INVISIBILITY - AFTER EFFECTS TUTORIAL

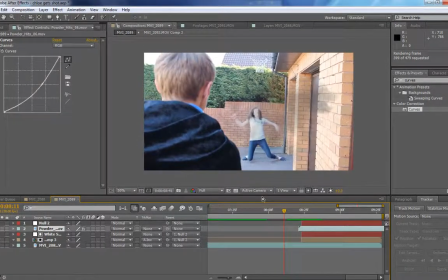(12:28)
You know, it's going to cut to something else, and then there.
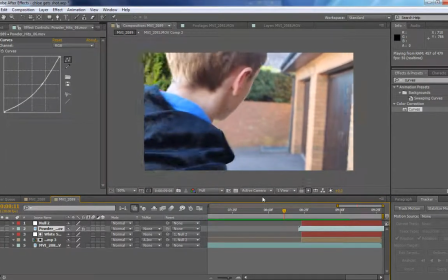(12:33)
See, so like he's walking forwards, and this powder kind of takes your eye away from the bad
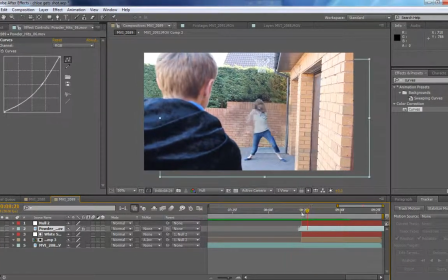(12:42)
mix of the shots, because it kind of will just puffs in at once. So it's like bang. You don't really notice it that much, because you're more looking at the effect. So what I can do is I can scale it down a bit, or I can scale it up depending on your piece of
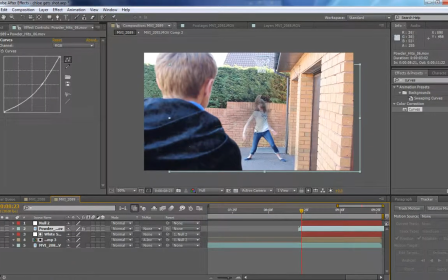(13:00)
your clips. So then what I did was, because obviously I want Chris cut out again for this, otherwise it's going to go over him. What I did was I copied the white that I masked out Chris for. I copied it and brought it above the powder. Oh, my voice went very strange.
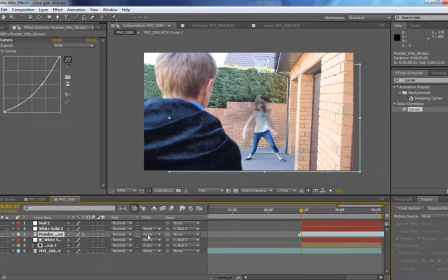(13:19)
Brought it above the powder, and again I'm going to set the powder to alpha inverted matte, and that just masks him out. So that's all done. That's very nice. I like it. Yeah, so now we've got that, but the sparks is the main thing.
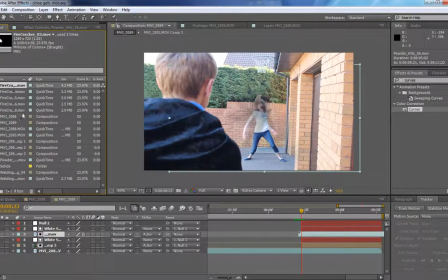(13:36)
This bit takes a bit of time depending on how good you want the effect to look. So all I did here was I found the spark, which is there,
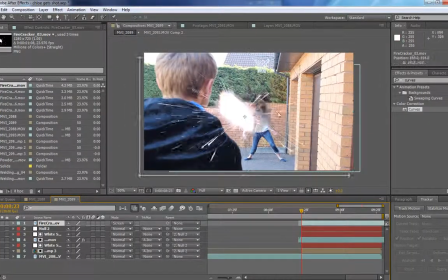(13:51)
and I set that to screen so it looks nicer. Scaled it down, and he's going to have fired some stuff out. I won't cover that in this tutorial, otherwise it will take ages and ages and ages, and take so long to upload.
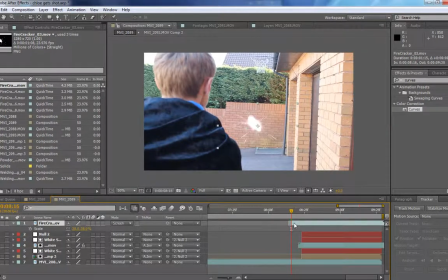(14:09)
These videos take ages to upload. So it's just like a little spark there, and then I'd add more and more and more, but I'll just duplicate it for the moment. Twizzle it around a bit so it looks slightly different. Upside down will do. So it's like bang bang, then she comes up.
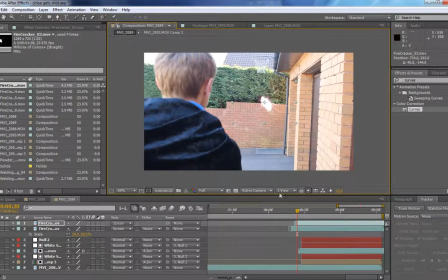(14:25)
So it's just trying to get the effect across that he's shot her when she's invisible, and then she just puffs out because her invisibility's gone down or whatever. You know, I could put a couple more firecrackers in there somewhere.
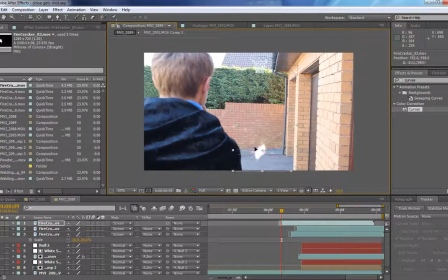(14:40)
Obviously not real ones, otherwise that could hurt. And I added a few more, so I can add an extra one in here. And set that to
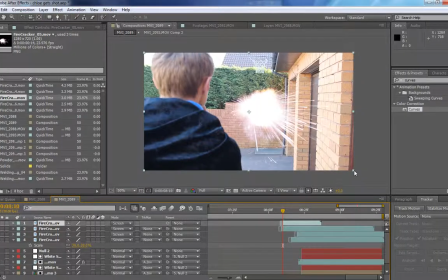(14:53)
to screen. What I could do is I could have like a really large one. Sorry, click S and bring the scale down. I could have like a really large one. That's what she said. Right at the start. Or I could have it just as she puffs in.
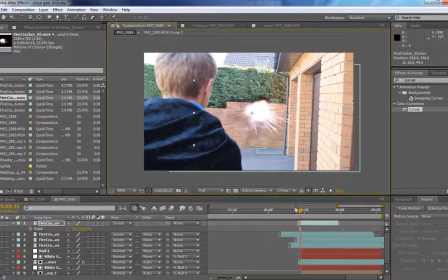(15:10)
So it's like, bang, puff, she's there. Or I could do it just as she puffs in, so it's like, and that just kind of takes the take your eye away from the bad background. So it's like bang, bang, bang, then she's in.
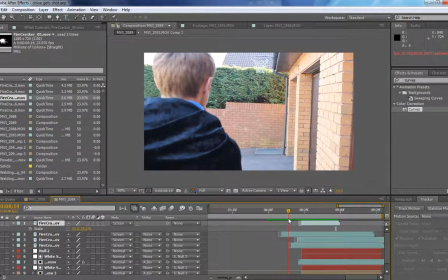(15:28)
Also, because I use a DSLR, I obviously I focus it, and at the moment it's focused on Chris. When the puff's in, it's focused on her. But if it was the other way around, what you can do is where the clip is of her.
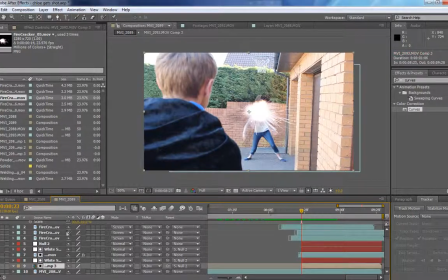(15:44)
Where is it? Here. The clip of we just solo that. The clip of Chloe. That sounds funny. What you can do is you can go up to box blur, and you can drag that on there.
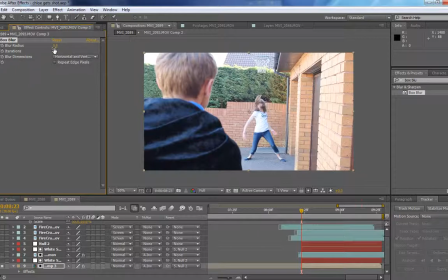(16:03)
And this is like good for DSLR blurs, like fake ones, because you know it still has that kind of, you know, if you go too far it looks stupid, but if you start off, you know, that looks like a really good unfocusedness.
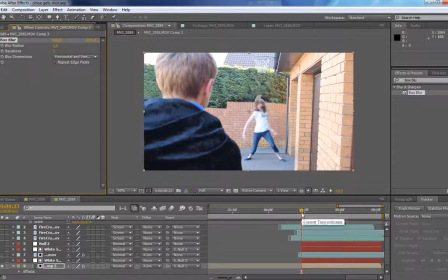(16:22)
So you can do that. What I could do if it was still focused on Chris here is click this little time button, so now it's unfocused, and then say it now focuses on Chloe here.